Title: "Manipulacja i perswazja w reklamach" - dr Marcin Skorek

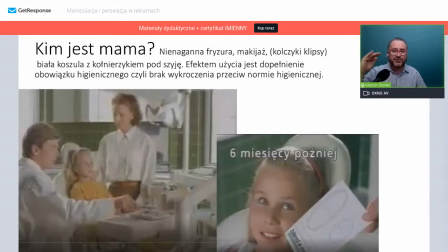(56:58)
Proszę zwrócić uwagę, że ta pani reprezentuje średnią klasę, która osiągnęła pewien sukces, ma eleganckie kolczyki albo klipsy w uszach, mówi spokojnie, mnie jako mężczyźnie trudno powiedzieć, że to nie jest urodziwa kobieta, tak, to jest urodziwa,
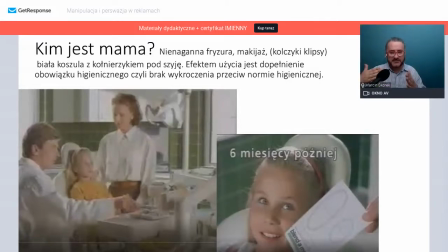(57:14)
to jest ładna dziewczyna, do tego jest ubrana bardzo oficjalnie, ona reprezentuje nam pewną klasę społeczną, która będąc w sytuacji oficjalnej, czyli na przykład jest po pracy, czyli wiemy, że jest, no po to jest to zrobione, żebyśmy wiedzieli, bo gdyby była ubrana w dres, to każdy ubiera się w dres, ale tak oficjalnie ubieramy się właśnie do banku,
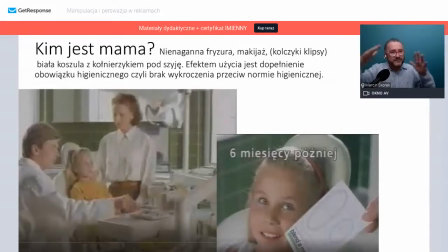(57:31)
może być nauczycielką, może być prawnikiem, gdzieś w tym kierunku, tak, czyli zawody zaufania społecznego, ktoś to osiągnął pewien status majątkowy i no właśnie dlatego ona występuje w tej reklamie.
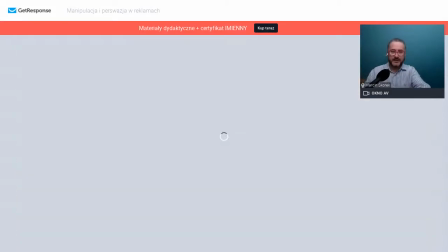(57:41)
Ok, to mamy. O tym powiedziałem.
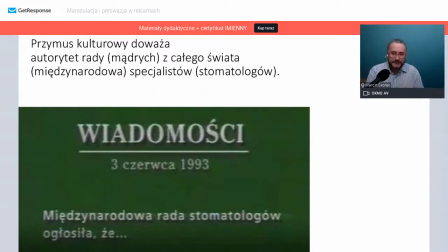(57:47)
Teraz dlaczego występuje Międzynarodowa Rada Stomatologów? Czyli trzy słowa takie zostały złożone. Co więcej, w górnej części mam taką informację, że to są wiadomości.
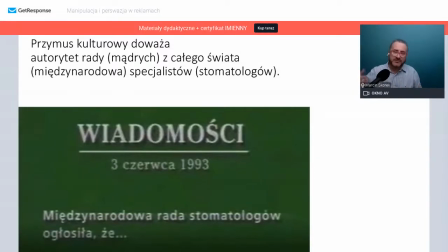(58:03)
No, słowo wiadomości wówczas oznaczało wiadomości telewizyjne, wobec których myślę, że bardzo wielu odbiorców reklam miało pewną dozę zaufania, nie tak jak obecnie. Czy tam były prawdziwe, weryfikowalne informacje w tych wiadomościach podawane. W wiadomości pojawia się Międzynarodowa Rada Stomatologów, która jest jakby,
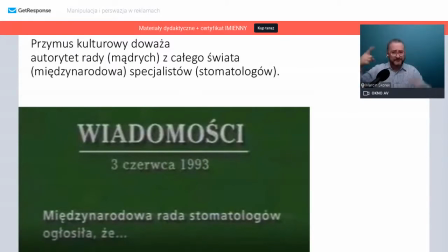(58:21)
to jest w jednej drużynie z tym stomatologiem, ale jednocześnie w jednej drużynie z Blendamedem. Czyli Blendamed ma się, ta pasta ma się kojarzyć z taką, która jest zrobiona przez profesjonalistów i na podstawie badań naukowych te składniki są tam odpowiednio dopasowane.
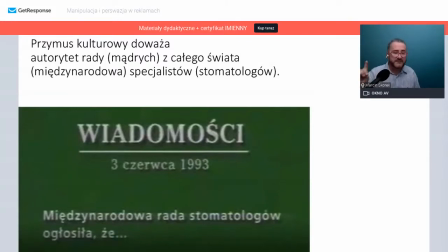(58:37)
Pauza, jeżeli chodzi o analizę reklamy. Pani Beata napisała w sprawie fluoru, to jest ciekawa rzecz, że fluor, to jest chwilowa przerwa, jeżeli chodzi o analizę reklamy. Fluor rzeczywiście ma wpływ na mineralizację zębów, ale do 20, 21, 22 roku życia.
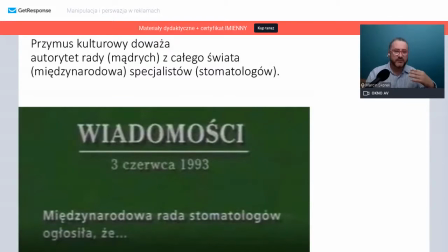(58:56)
Później znaczenia większego nie ma. Znaczenie by miał wtedy, kiedy żylibyśmy w środowisku pozbawionym fluoru. No w Polsce takich środowisk nie ma i kiedyś, dawno temu, w latach 60. Amerykanie zalecali fluoryzację wody pitnej, nawet w Polsce był taki program, ale dość szybko się okazało, że fluorki
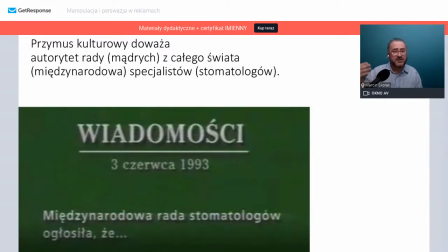(59:16)
niekorzystnie wpływają na zdrowie, z tegoż powodu, że fluor jako pierwiastek jest toksyczny w wyższych stężeniach. On wpływa negatywnie. I jeżeli przeszukacie sieć, to znajdziecie informację o tym, że w Wielkiej Brytanii niektóre firmy produkujące pasty do zębów wypłacały odszkodowania osobom, które
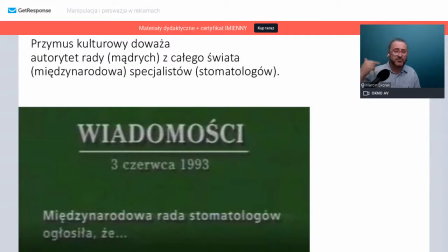(59:36)
przyjęły zbyt dużo fluoru i to doprowadziło do przebarwienia ich kości, przebarwienia ich zębów. Czyli do pewnego momentu fluor jest przydatny, a później niekoniecznie możemy używać pas bez fluoru, chociaż większość, 90% jest fluoryzowana i co więcej musi mieć smak miętowy.
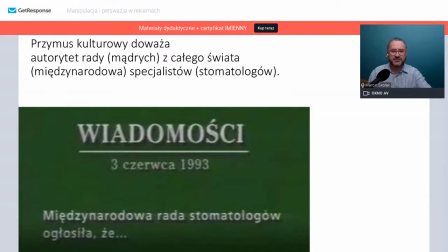(59:53)
Dobra, jak to mamy, to możemy zrobić jeszcze ciekawszą rzecz. Mianowicie znajdziemy się tutaj.
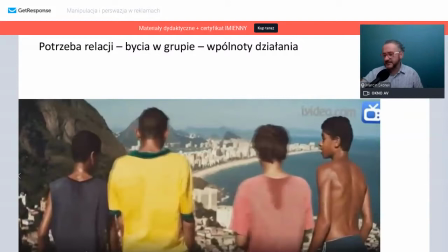(59:59)
Czyli zamykamy temat Blendamedu. Pokazałem jakby w jaki sposób w dialogu został ukryta przymus kulturowy, jak została ukryta obowiązkowość rodziców względem dzieci, a zwłaszcza matek w opiece nad dziećmi. Pokazałem relacje kobieta-mężczyzna, te dwa światy,
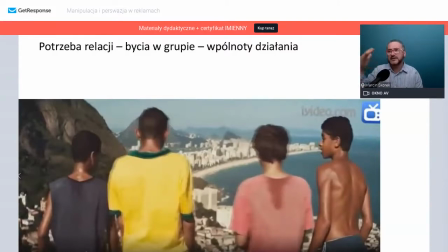(60:17)
reprezentacje tego, kto wyznacza reguły tego świata i kto powinien je przestrzegać, że kobieta powinna się tutaj dostosować. I przejdźmy do kolejnej, pokazałem znaczenie partykuły ależ i tego, dlaczego ona została tam użyta,
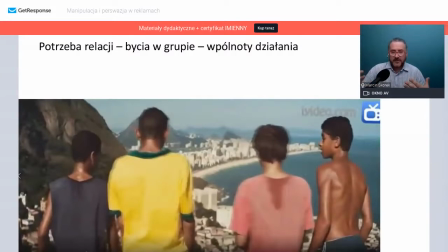(60:37)
jaką relację to wytworzyło, że mama z córką stanęły po jednej stronie jakby barykady tego, że dopełniają tego warunku kulturowego, ależ ma stop, moment, sekundę, my myjemy pastą z fluorem.
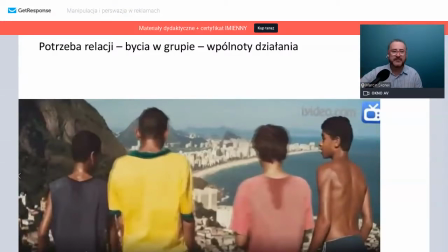(60:52)
Nie do końca to ma znaczenie, mówi im lekarz. I przejdziemy do innej reklamy. I tutaj dokonam takiej dekonstrukcji reklamy od strony wizualnej. Ta reklama nie ma dialogów, jest prostsza. Myślę, że śmiało nadaje się dla starszej grupy wiekowej, ale dla młodszej też, bo nie jest zbyt skomplikowana.